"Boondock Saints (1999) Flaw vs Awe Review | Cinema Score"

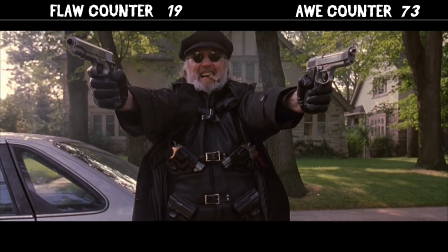16:35 Not without some flaws. Because you're drawn in by the fun, outrageous, over-exaggerated style, most of the flaws are easily overlooked.
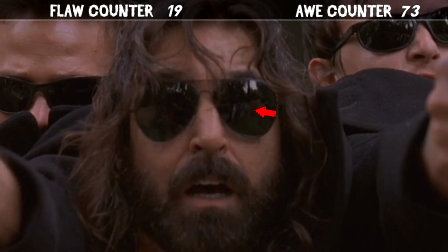16:44 The ones that stand out too much, though, would be the film crew totally reflected in Rocco's sunglasses.
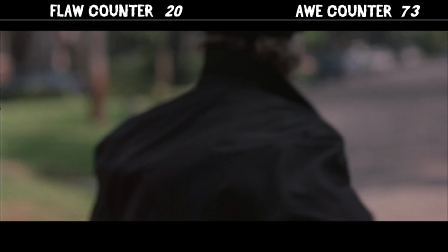16:51 Or how about the big threat just runs away like literally just runs away down the street and that's probably why they don't show it because that takes
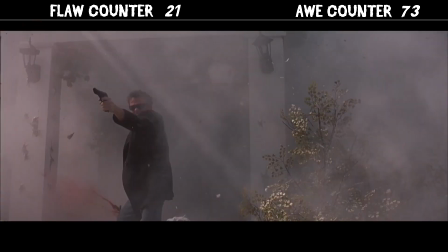17:00 away from how badass he's supposed to be and it's a cool touch having them spray chemicals on the DNA evidence they leave behind but it's just
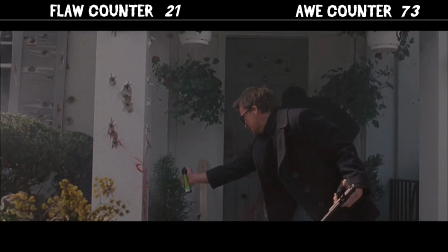17:09 too unbelievable that they don't miss any tiny little spots on the leaves or the ground the walls I mean somewhere and add this to the fact that
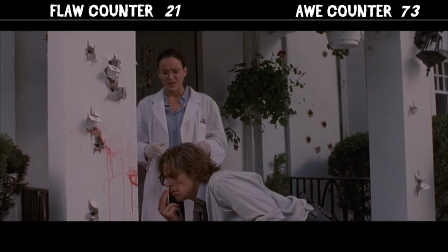17:17 later on the cops could have just helped destroy the evidence maybe they made it so the chemical i think they use ammonia in the movie maybe it slows the process down and gives the cops time to destroy the evidence you
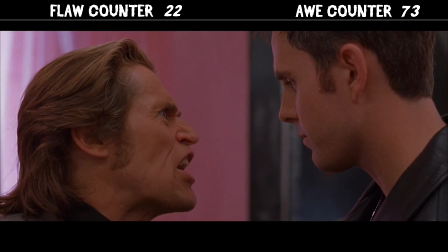17:29 get what i'm saying detective greenley has been wrong every single
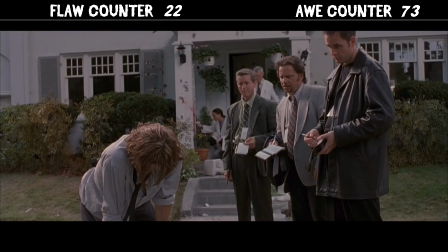17:33 time what if it was just one guy with six guns until now and a fried agent
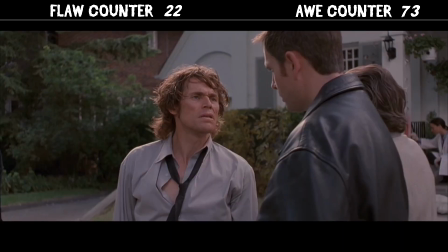17:38 smeker just blows him brushes him off i'm not sure why the
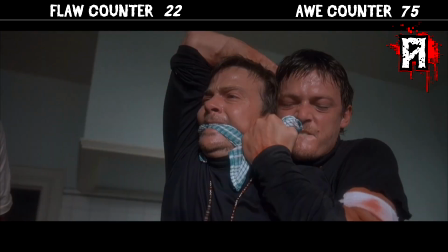17:43 editor put this together out of order it's still an awesome scene unfortunately no burning the wounds wouldn't fix it.
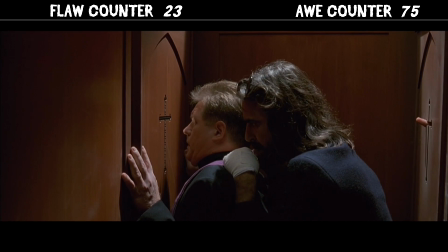17:52 Now this is a scene that I always see highlighted as a flaw where you can see Connor's fingers too early but that's just not true.
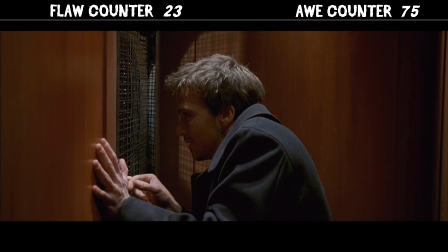18:00 See Connor uses his finger to start moving the divider and then once there's enough room he sticks his fingers in through the mesh
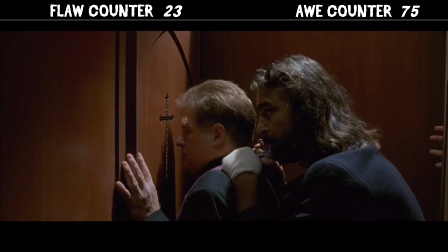18:07 slides it down a little bit goes as far as the mesh can stretch and then he takes his hand out puts his hand back in and slides the divider down
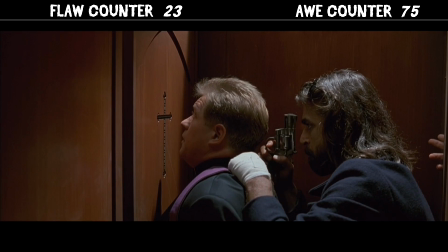18:14 again. That's why you see his hand poking in and out he's sliding that divider to get it all the way open so he can pull Rocco's big dumb head all the
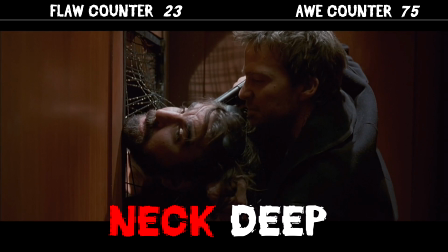18:22 way in getting him nice and neck deep inside his box hmm anyway this is needed to show the agents conflict you got to
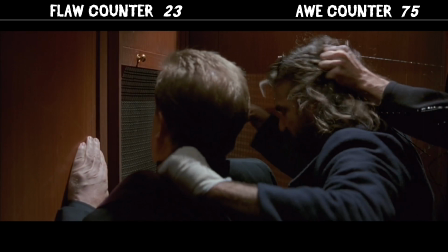18:29 give him credit because it's done without a dull moment unfortunately we
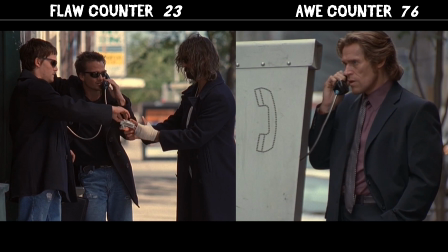18:34 cut right to them at the end of a conversation and it's a bit jarring we just needed a small scene where agent Smeeker gets the call then there's a
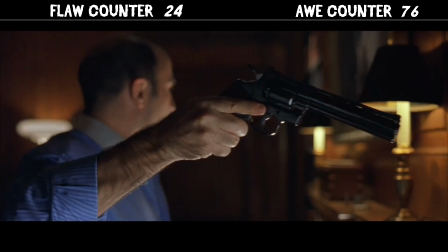18:43 second scene that feels missing leaving the story flow a touch jarring.
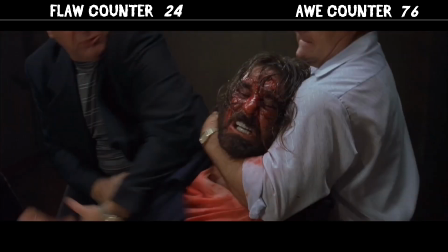18:48 Yes, on the phone the brothers mention hitting the boss at home,
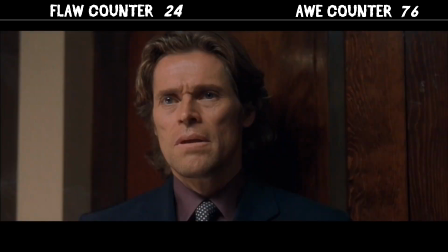18:51 and then the retired mobster lets it out that the boss has all his men at the house.
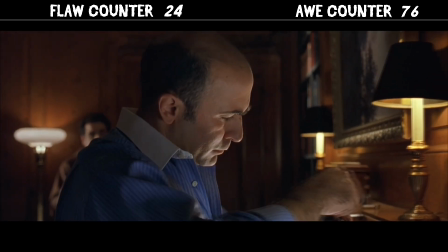19:03 We only hear that they've been caught. Even a small scene would have been fine.
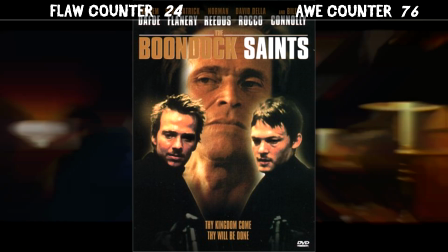19:10 Ominous, walking up to the house. And this doesn't have anything to do with subtlety, this has to do with the jarring story flow.
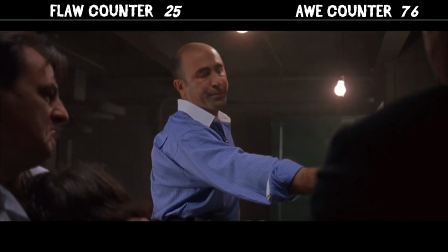19:17 On the flip side, it gets dark and serious quick. There's a fantastic death scene.
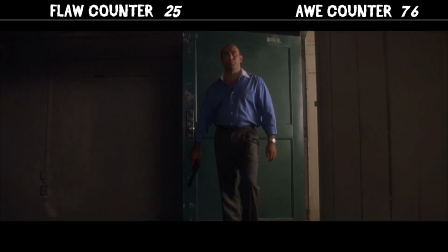19:25 The score pushes in, the slow-mo gets activated without dragging it out,
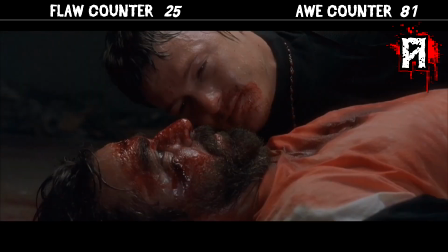19:32 and then they hit you with it. The boss's excuse for leaving though is lame.
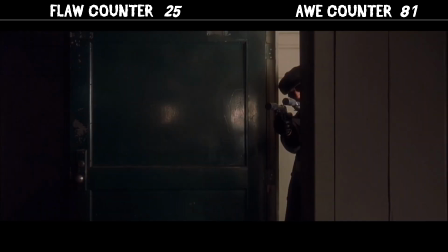19:38 No! I am going. Deal with it. How would El Duce know they are here? Why would he kill those that hired him?
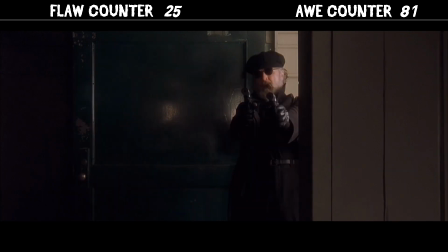19:45 If he kills all mobsters, then how does a mobster hire him? Shouldn't the boss be ready and nervous anyway?
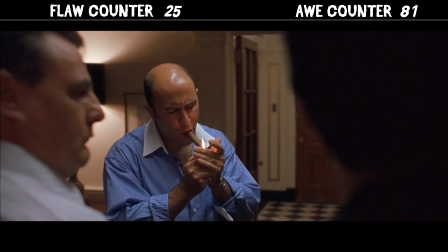19:52 This could have been handled better just by saying the bosses like, take care of it, man. Different dialogue. Not even a new scene.
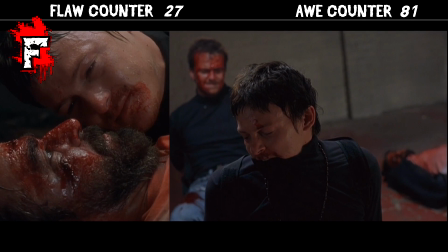19:58 How did Murphy get back up? We sent it as Primo Box. Primo Box.
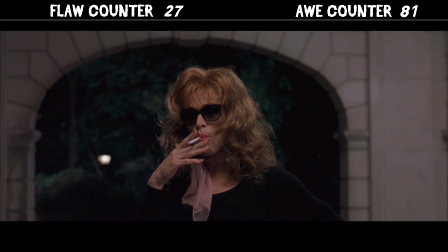20:04 Listen, William Dafoe, I love you, man. But you make one hideous bitch.
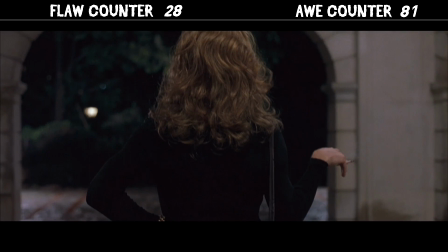20:10 I get it. It's a ridiculous joke, so this one's for you. That is some serious dedication.
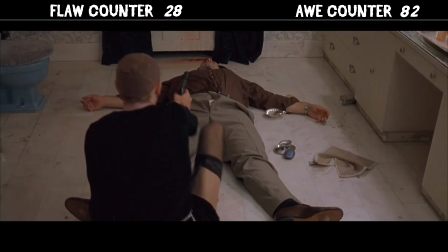20:17 Now, this is only my understanding, but when he puts the wig on after killing the sex-starved goon in
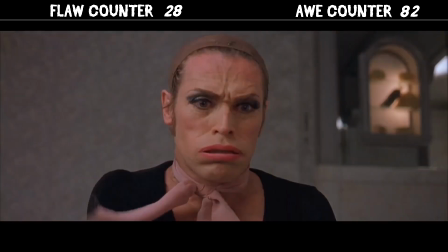20:24 one of the most disturbing final images a man can have before his life ends,
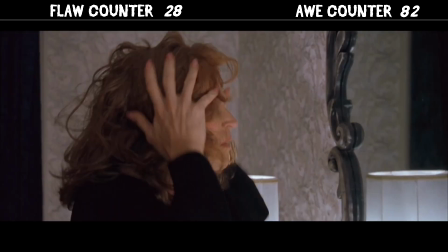20:28 he confirms the wig is on.